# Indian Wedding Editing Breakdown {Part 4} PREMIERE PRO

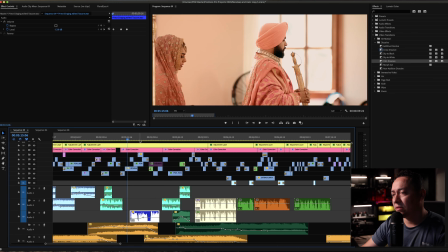What I'm trying to do here, you know, storytelling wise, is just missing, you know, the walking around the holy book. And I'm missing that footage with shots at the beach.
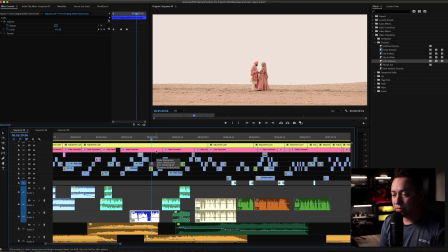That's basically what I'm doing here.
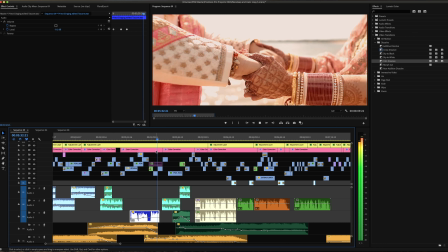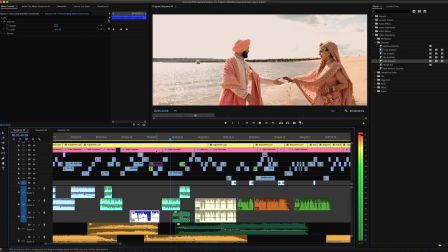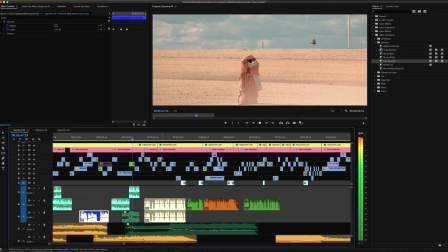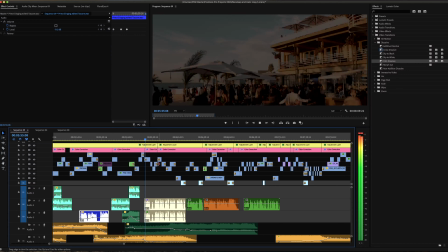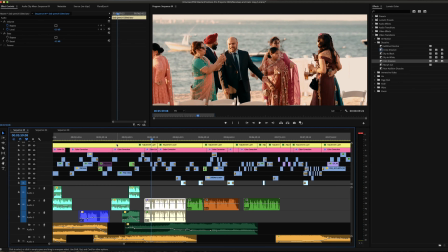Perfect. Okay, guys, so this is very straightforward here. You know, this is
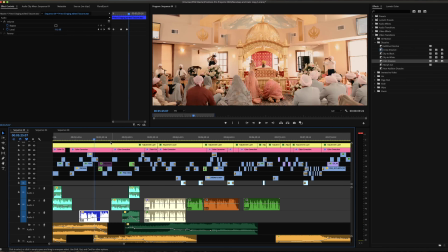These are just candy shots from the ceremony, from the private session.
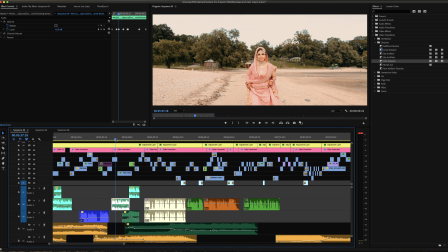And again, like I say, when I'm shooting the private session with the couple, I'm always gonna create, you know, shots where I'm gonna have them, you know, walking, and shots like this.
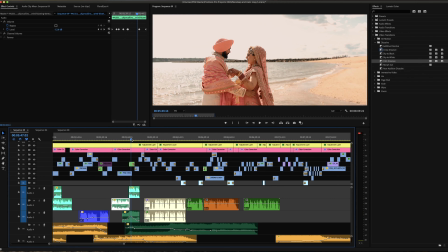But most importantly, that, you know, no matter the shot, I'm always gonna get different angles from the same shot, guys.
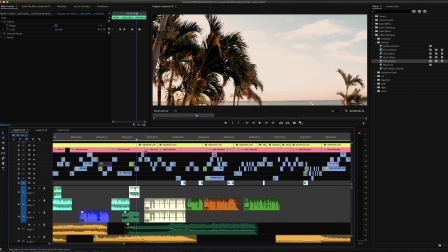That's important to keep in mind. That is something that I always do.
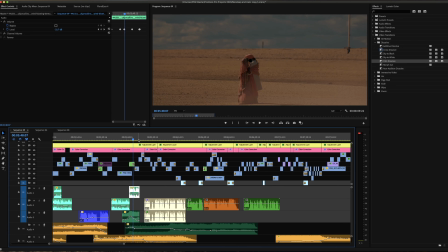Now, right after this shot, just to put like an end to the ceremony coverage,
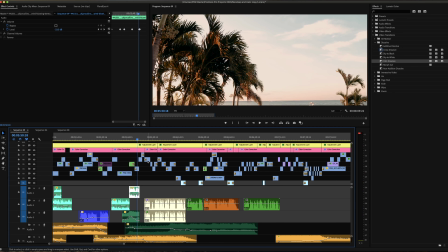I'm jumping to the next shot with this beautiful sky shot, just to jump back to the reception, which was where we started the video with.
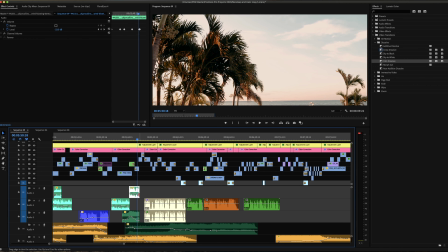Now, here I'm just starting this part with this shot,
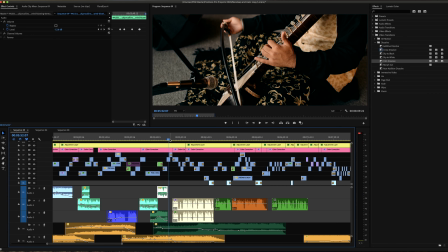and jumping into the pretty much the cocktail hour.
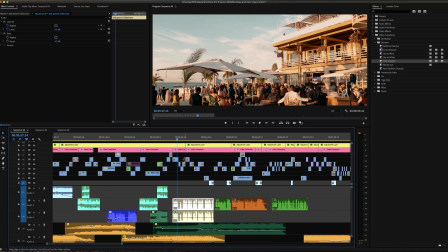So I'm just getting a few candy shots, you know, from this beautiful cocktail hour outdoor, just to show how relaxing, you know, that was. People having a good time.
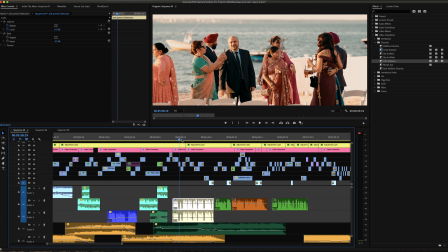I just got a few shots, and I found that this was a perfect spot to place this footage.
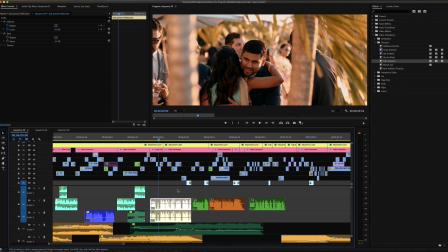And at the same time, I have, you know, the grooms that is giving the speech in the background.
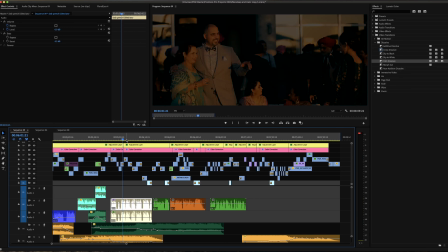And at some point, I'm gonna reveal the dad.
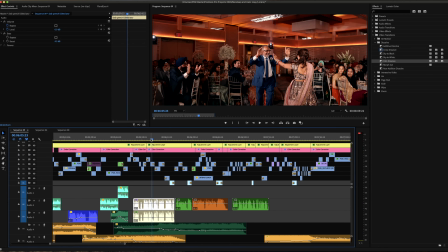And in order to do that, I just basically put the dad entering, you know, to the ballroom.
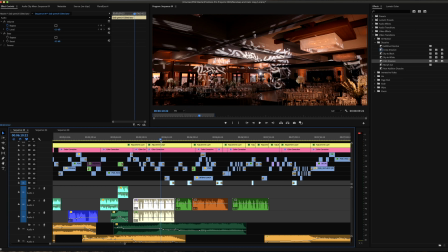And right after that, I, you know, put a little more, you know, decoration shots from the ballroom.
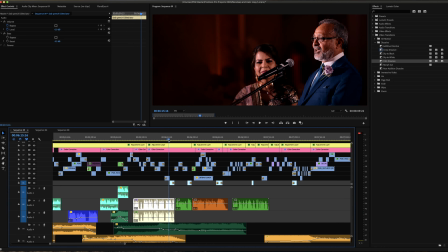And right there, I showed, you know, the dad giving the speech. Now, right here, this is another angle from, you know, from the same speech. This is a 72-200 1DS Mark II.
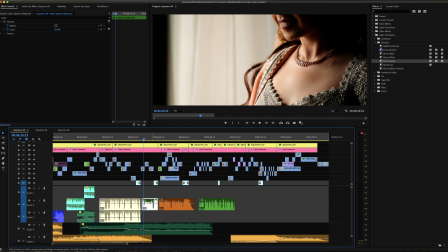You know, the bride's mom started giving the speech, very short speech.
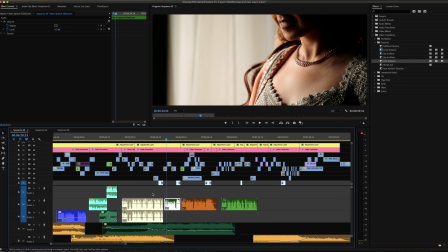There were so many speeches that day, guys, so I was trying to, you know, to put like a very short part at each of the speech. And this is just a very, you know, short part from the bride's mom. And I took it as an opportunity, you know, just to
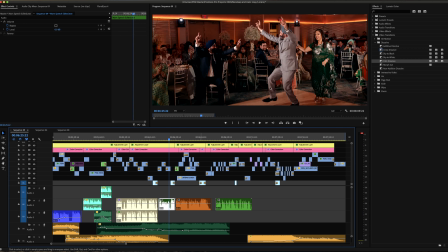show again, you know, a few shots of the mom here walking in.
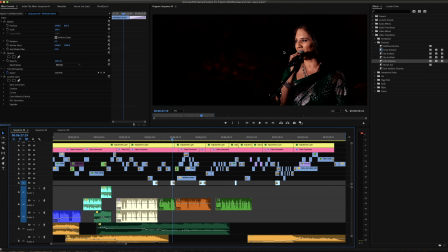And again, you know, I'm showing, you know, her giving the speech.
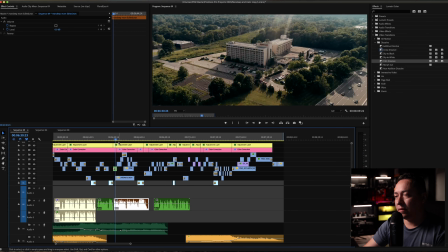So here I have a, you know, a different date, the day of the Sangeet.
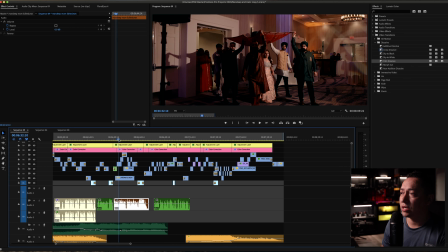I'm showing a few shots of the bride walking in with the cousins and, you know, brothers. And at this point, at the background, I'm having, you know, the groom's mom giving the speech.
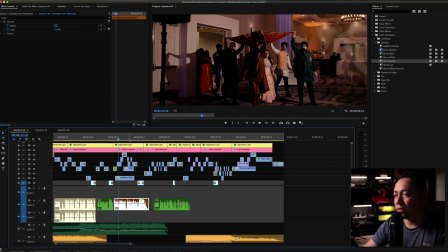Because at some point throughout these shots, I'm gonna show, you know, the mom, you know, during the holiday.